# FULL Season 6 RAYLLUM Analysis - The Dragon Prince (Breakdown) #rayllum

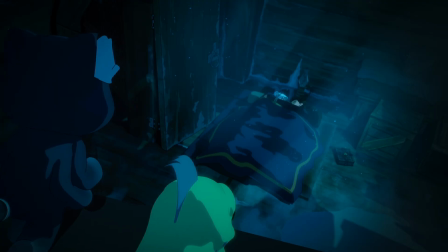(16:14)
Both of them remark on how close their faces are, implying the possibility of a kiss.
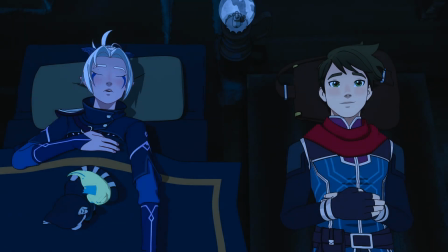(16:18)
Rayla furthers this by noticing that she can feel Callum's warm breath, and she says that she likes it after he apologises.
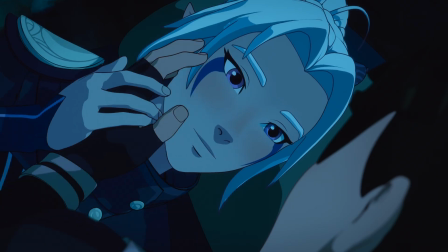(16:25)
Callum's eyes begin to shimmer, but he calms when Rayla gently takes his hand and moves it to her cheek.
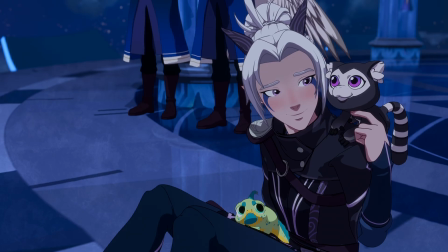(16:31)
Rayla closes her eyes first, showing her trust in Callum, which he reciprocates.
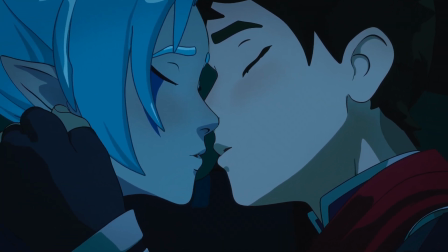(16:36)
But as he starts to draw her face closer, he stops, opening his eyes, a symbol of honesty and truth.
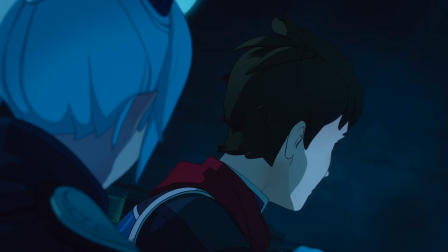(16:42)
Unable to bear the disappointment he knows will be in her eyes, Callum turns away and he admits to using dark magic again.
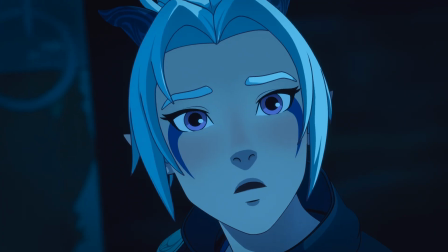(16:49)
Here, I think it's really important to note that Rayla is less concerned about the morality of his actions and more about the danger he's putting himself in.
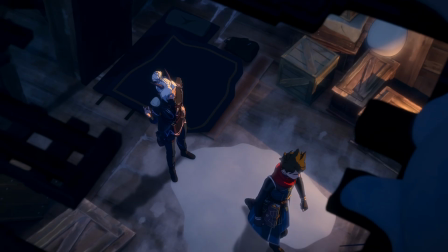(16:57) I can't believe you used dark magic again! Because it's wrong? Because it's dangerous!
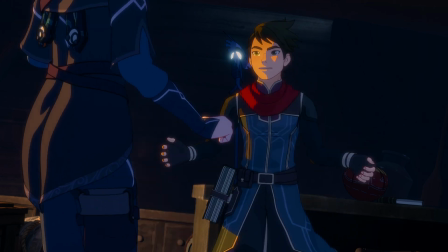(17:03) Because it hurts you!
Callum, defensive and overwhelmed, over exaggerates the situation because he knows he did something wrong, trying to avoid responsibility and the argument as it's easier to not hold himself accountable and let himself feel like all is lost.
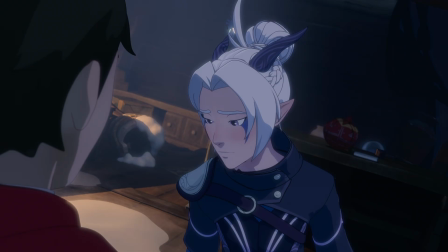(17:17)
Rayla challenges him, urging him to make the right choice between her and the greater good, implying knowing her being the greatest sacrifice to him.
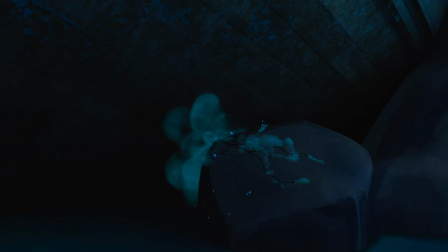(17:25)
Under the strain of the argument, the ship begins to crumble. Even the more solid rocks continue to crack as a fire erupts throughout the ship,
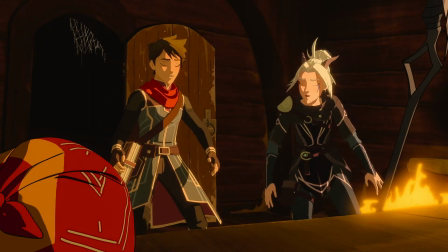(17:33)
literally, or should I say figuratively, a burning passion engulfing the ship in flames.
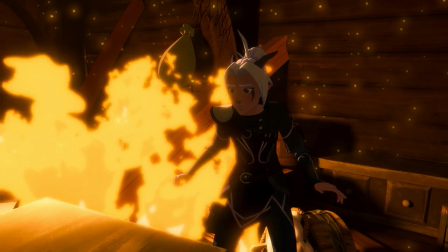(17:38)
Rayla is still able to retrieve the pearl from the sinking ship, being able to navigate it.
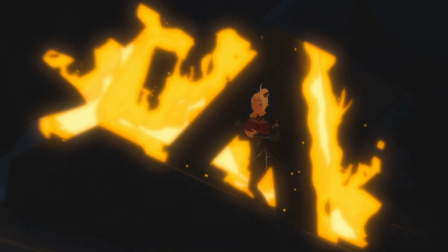(17:43)
As she returns outside clutching the pearl and coughing, the ship is cleverly revealed as a metaphor for their relationship,
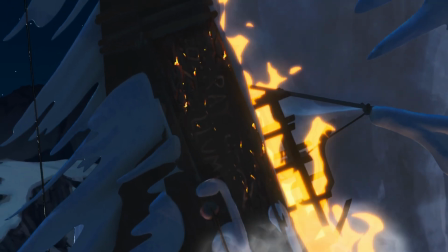(17:49)
the Ray of Illumination vessel now seen as Raylum.
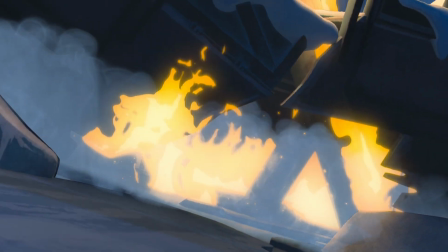(17:53)
In the background we hear a grand and more somber drawn out version of their theme being played by strings as the ship continues to sink into the icy depths below.
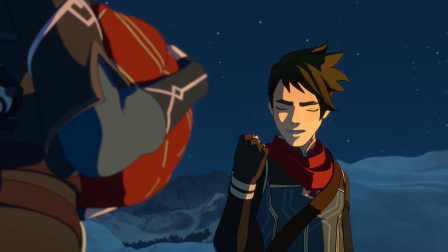(18:02)
Callum breaks the silence by evening out Raylum's point on sacrifice by making his own request. echoing
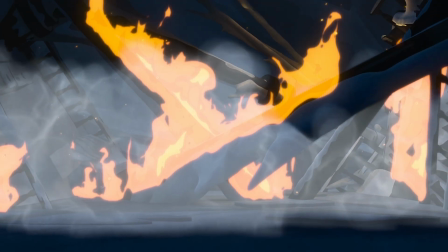(18:07)
his plea from Season 4 on their way to Rex Igneous on what to do if Aravos ever controls him again.
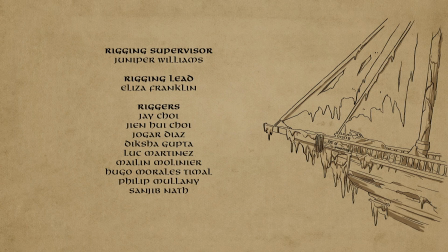(18:13)
The camera pans to the sky now clouded in smoke as the ship lets out a final whine, destined to never see the light of day ever again.
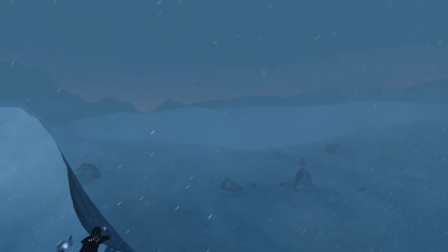(18:25)
Calum and Rayla have been trekking through mountainous terrain in harsh conditions before finding themselves able to spot the Starscraper piercing through the clouds.
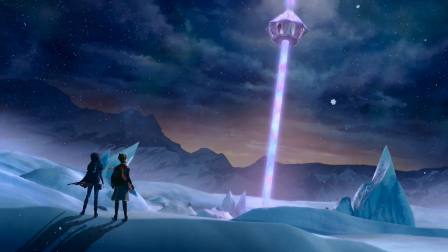(18:34)
It acts as a beacon guiding them forward or perhaps could be more akin to the light at the end of the tunnel.
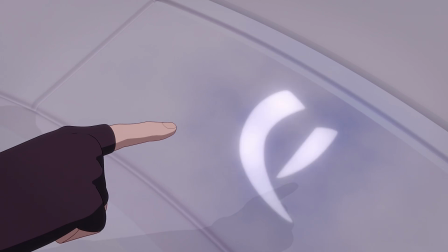(18:39)
Reaching the base of the Starscraper, Callum reads three draconic runes, which only raise one side of the platform.
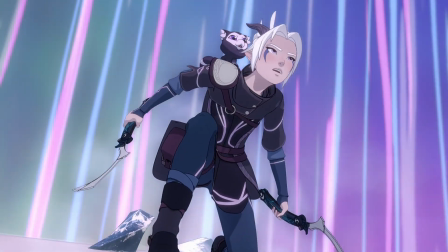(18:45)
Rayla quickly jumps on and instructs him to read the runes on the other side to level it. Personally, I could see this being interpreted in two different ways.
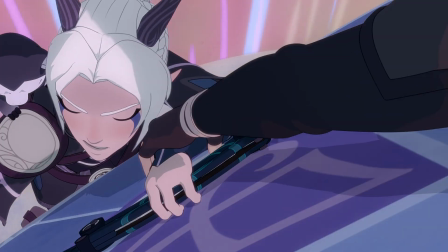(18:53)
The first being that Rayla is more level-headed as she was the one who helped balance out the platform, and even as more mature when Callum and Rayla each say,
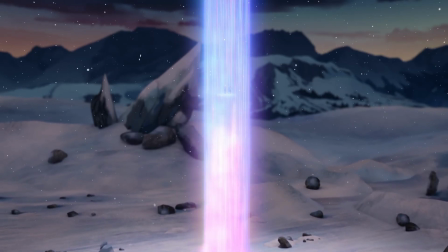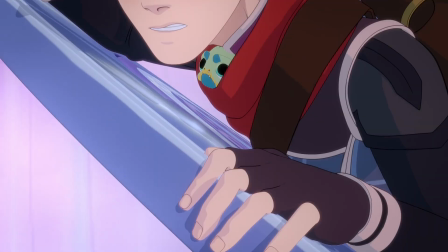(19:10)
Alternatively, or in conjunction with that, it could also symbolise how they complement each other perfectly, each needing the other person to find balance.
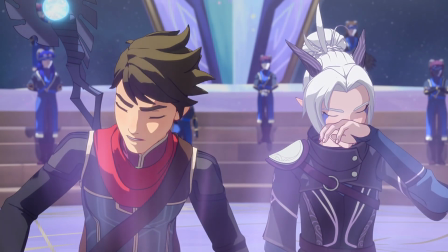(19:18)
Awaiting their arrival at the top, the celestial elves greet them. The elves act as stand-ins for the audience, eagerly awaiting their return, the prophecy of Raylam.
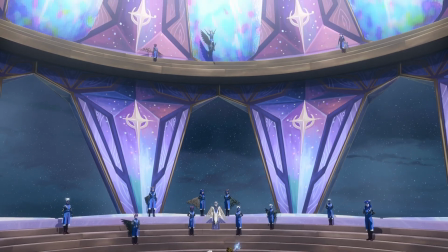(19:27)
However, they are not able to see what's happening behind the closed doors of the studio and each detail being put into Rayla and Callum.
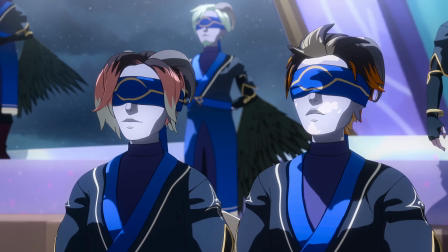(19:34)
This is highlighted when the Elder tells them to drop.
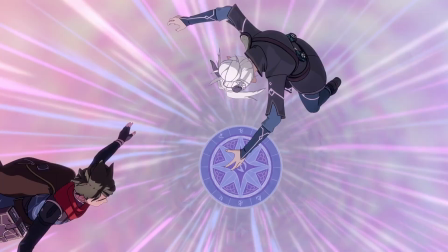(19:39)
Even when other people want them to fail or Raelynn falls into a new low, despite setbacks, they persevere.
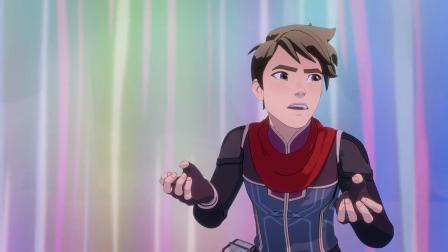(19:46)
At the bottom once more, Calum exacerbates being more hot-headed, although fair, whilst Raelynn remains calm and composed.
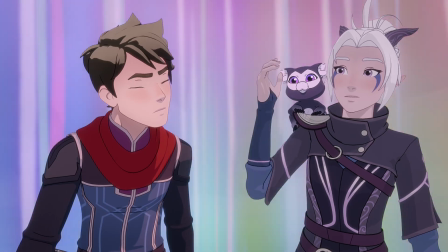(19:53)
Separately, later, with Cosmo and Astrid,
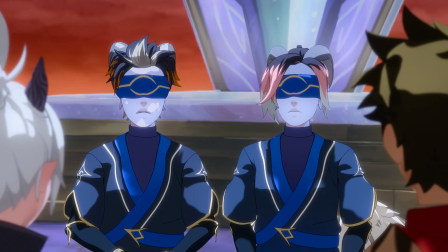(19:56)
Raelynn gives Calum a playful wink when she corrects him on her being the warrior instead of him being both the warrior and the mage.
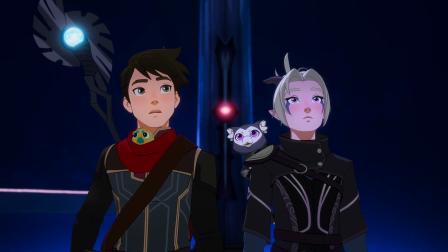(20:02)
This moment underscores the significance of their relationship, being The Chosen Two, facing challenges together and going through their shared experiences.
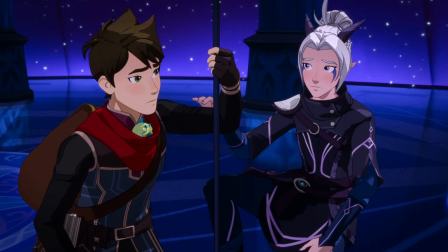(20:10)
The phrase, The Chosen Two, will reclaim the heavens, additionally suggests that they will regain their freedom from this adventure,
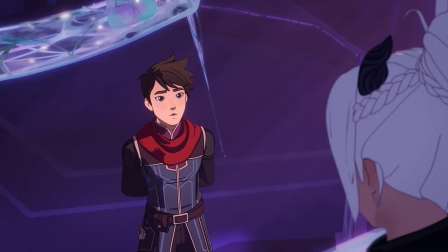(20:17)
finally able to enjoy each other's company and their relationship without external pressures.
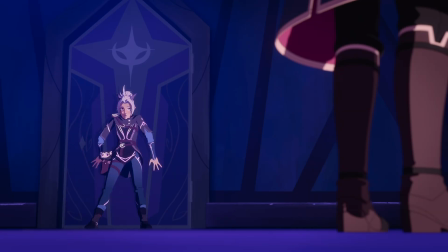(20:26)
Given an impossible task, Callum tries to instill hope in Rayla by saying,
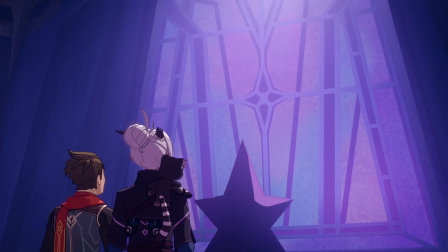(20:34)
He is biased of course because he knows what the reward is and wants it for Rayla.
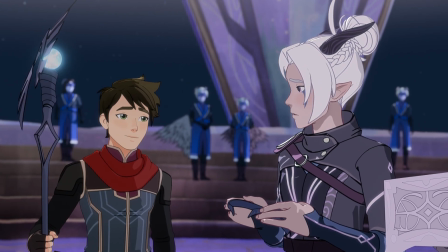(20:38)
He believes she deserves it for her selflessness in saving the world and putting aside her own needs for others.
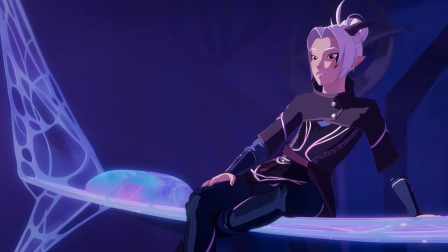(20:44)
Rayla does push back slightly knowing that's unlike him to buy into some prophecy since he does believe destiny is a book you write yourself.
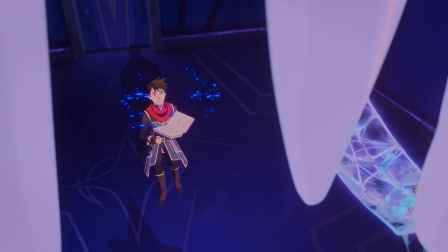(20:51)
Later that night Callum grows angry with himself when Arun refuses to work.
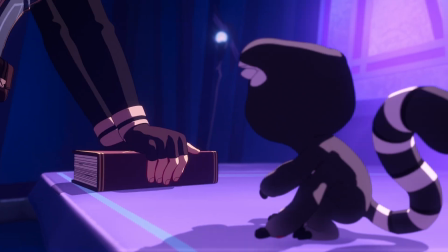(20:55)
He knows it will be crucial in convincing Rayla that their task isn't as impossible as they've been made to believe.
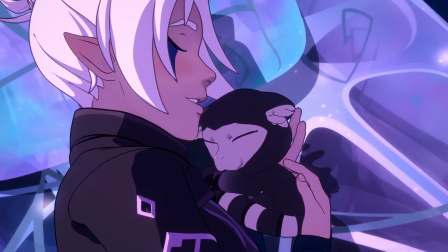(21:01)
To soothe Stella to sleep, Rayla sings her lullaby, which also doubles to calm Callum, easing him knowing that she's there.
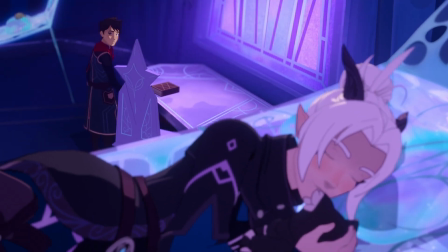(21:08)
In the scene, Rayla only sings the first stanza, but the full lullaby, which she later sings to Esmeri, has a deeper significance.
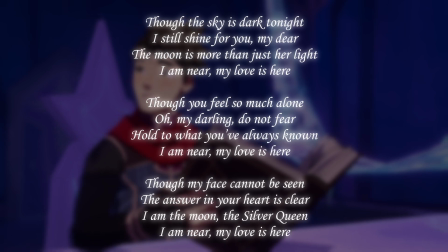(21:15)
The lullaby speaks of being a comforting light in the dark to guide someone, reassuring them that they are loved and not alone, even when you cannot see them.
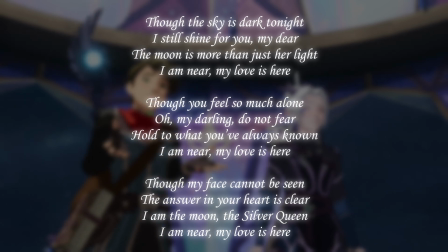(21:24)
It conveys a sense of constant love and security using gentle terms like my dear and darling.
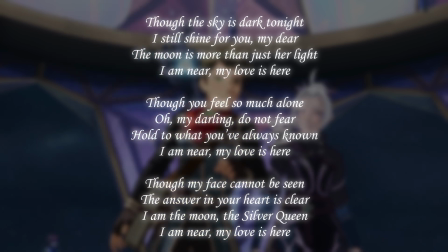(21:30)
It also insinuates that Callum should feel connected to Rayla through his heart and the moon.
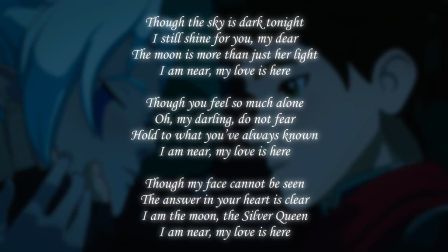(21:35)
The repetition creates a soothing rhythm to lull the listener into a sense of calm and reinforces the message.
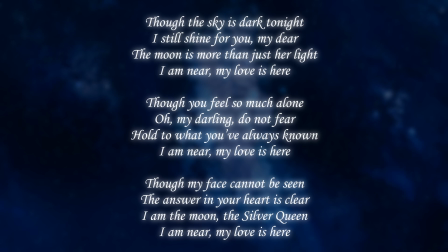(21:45)
It also juxtaposes the dark sky with a shining light, a metaphor for hope and guidance in times of despair.
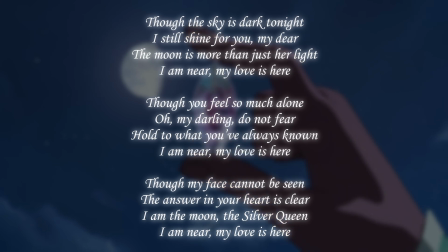(21:52)
The moon symbolises protection, love, and an eternal presence as enduring as the moon itself,
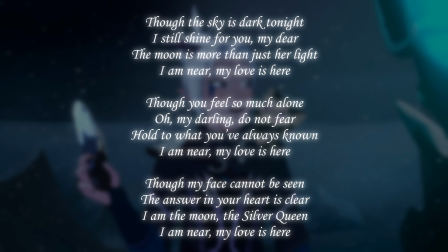(21:58)
all qualities Rayla possesses through her connection to the moon arcanum.
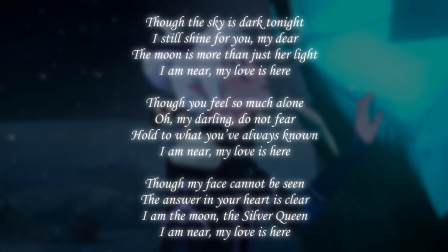(22:02)
The original writer refers to themselves as the Silver Queen, a figure representing grace, strength, purity, and clarity.
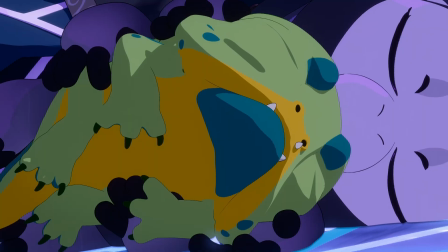(22:09)
After their nap following the lullaby, the pets are seen cuddling together, acting as proxies for Callum and Rayla.
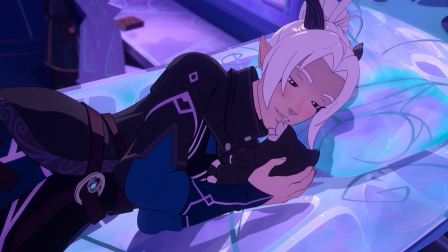(22:16)
Even though they aren't physically close, Rayla's lullaby connects her and Callum emotionally, and the pet's embrace symbolises their mental closeness.
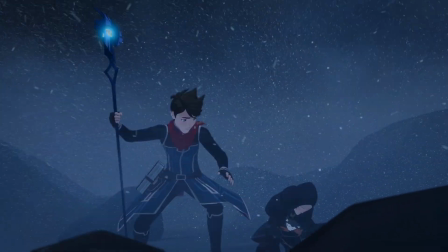(22:24)
At Esmery, Callum drops to shelter Rayla as they first encounter the beast.
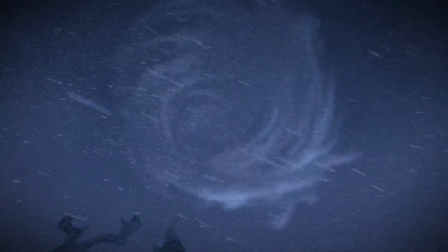(22:28)
It also showcases their teamwork as Callum distracts the beast whilst Rayla climbs, before then saving her after she falls.
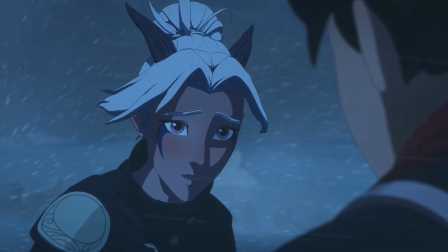(22:35)
When Rayla figures out what's really going on, they have a brief discussion about what she's discovered, and Callum ultimately trusts her judgment.
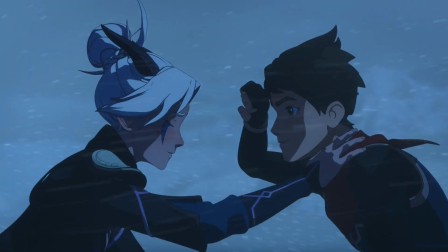(22:43)
Rayla sings the extended version of the lullaby to Esmeri.
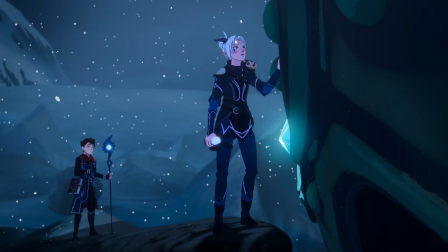(22:46)
The message, even when your loved ones are gone, they never truly leave you, rings closer to home, relating to those who have passed.
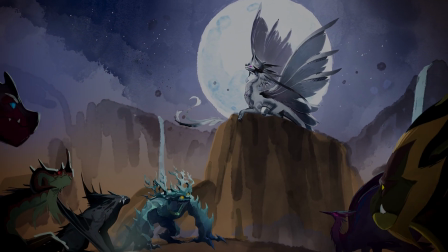(22:55)
In fact, as the archdragon of the moon, it aligns with the idea of the silver queen sighted in the lullaby,
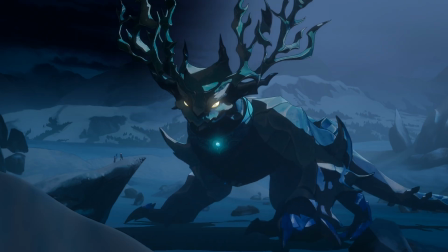(23:01)
perhaps hinting at this actually being Luna Tenebris' lullaby to Esmeri, which somehow made its way into the silver grove over centuries.
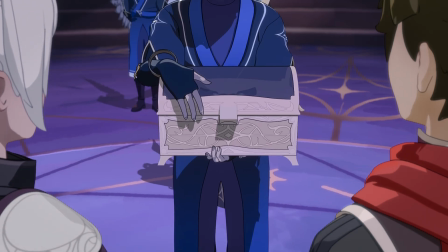(23:09)
Whilst being awarded the Corona of the Heavens, the adventure theme plays in a grand style.
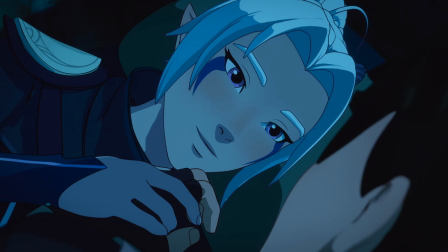(23:13)
It's a really sweet parallel to episode 3 of this season when Calm now takes Rayla's
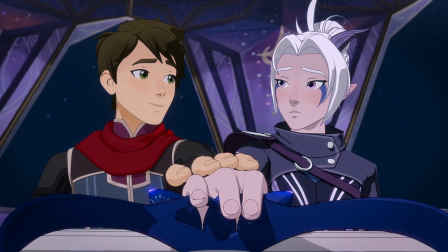(23:18)
hand and moves it towards the piece before letting go so she can savour the moment. She turns to him saying, You knew.
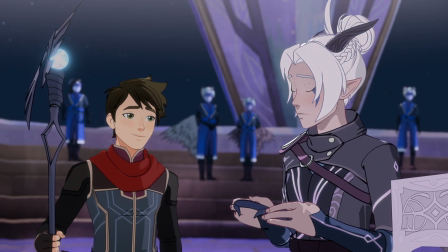(23:26)
You knew this was the reward. And as she does, a slowed version of the Raylam theme plays.
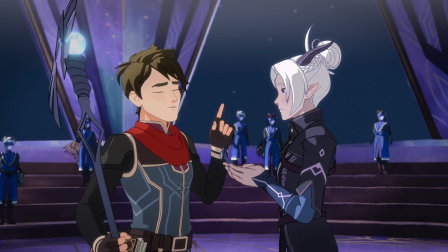(23:32)
It begins with a piano but becomes more complex as it develops, integrating strings.
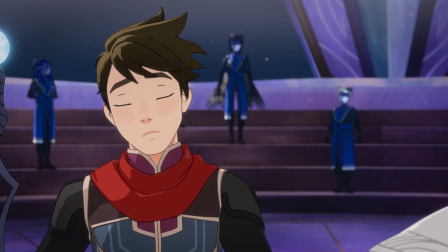(23:37)
She takes a step back to put it down before running to Callum,
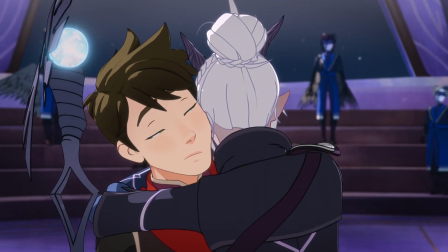(23:40)
giving him a tight hug and letting out a small squeal of joy as the music climaxes before softly fading out.
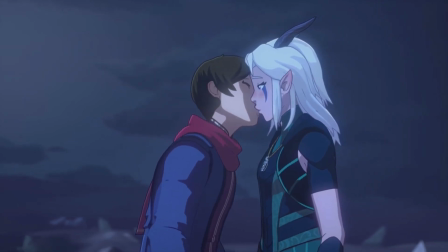(23:46)
It's a beautiful scene where the Rayla motif once again accompanies their deepened feelings for each other, revealing their true emotions.
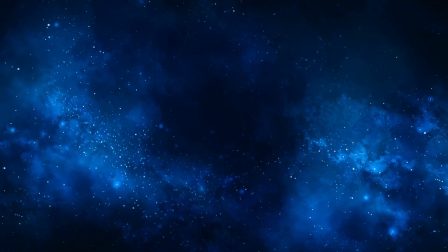(23:53)
As they ascend to the zenith, Cosmo becomes time blind among the stars, which, as we've covered, are associated with destiny and fate.
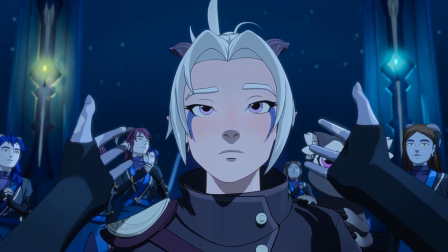(24:01)
Rayla's reading, if we want to call it that, references her empathy for the guard she spared in the very first episode,
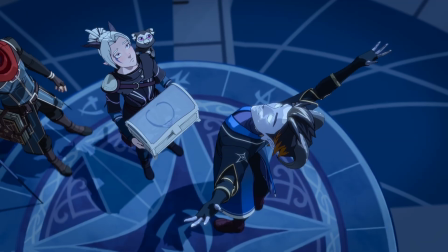(24:08)
a small act that has sent ripples across an ocean leading to this very moment, standing side by side with Callum.
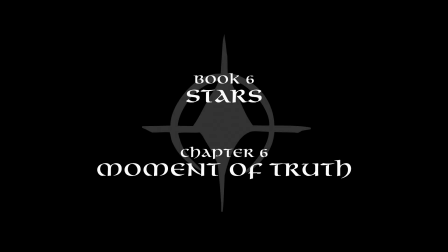(24:19)
Similar to episode 3, the title of episode 6, A Moment of Truth, holds a more significant meaning than it lets on.
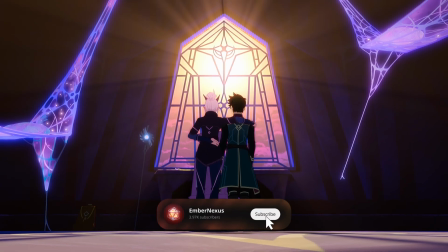(24:25)
The title also has a double meaning which we'll cover shortly.
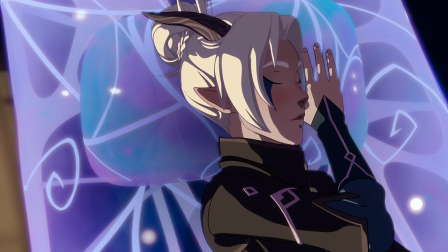(24:28)
As we've known and as Callum soon realises, Rayla is his truth, meaning that truly, at his core, she is what he wants.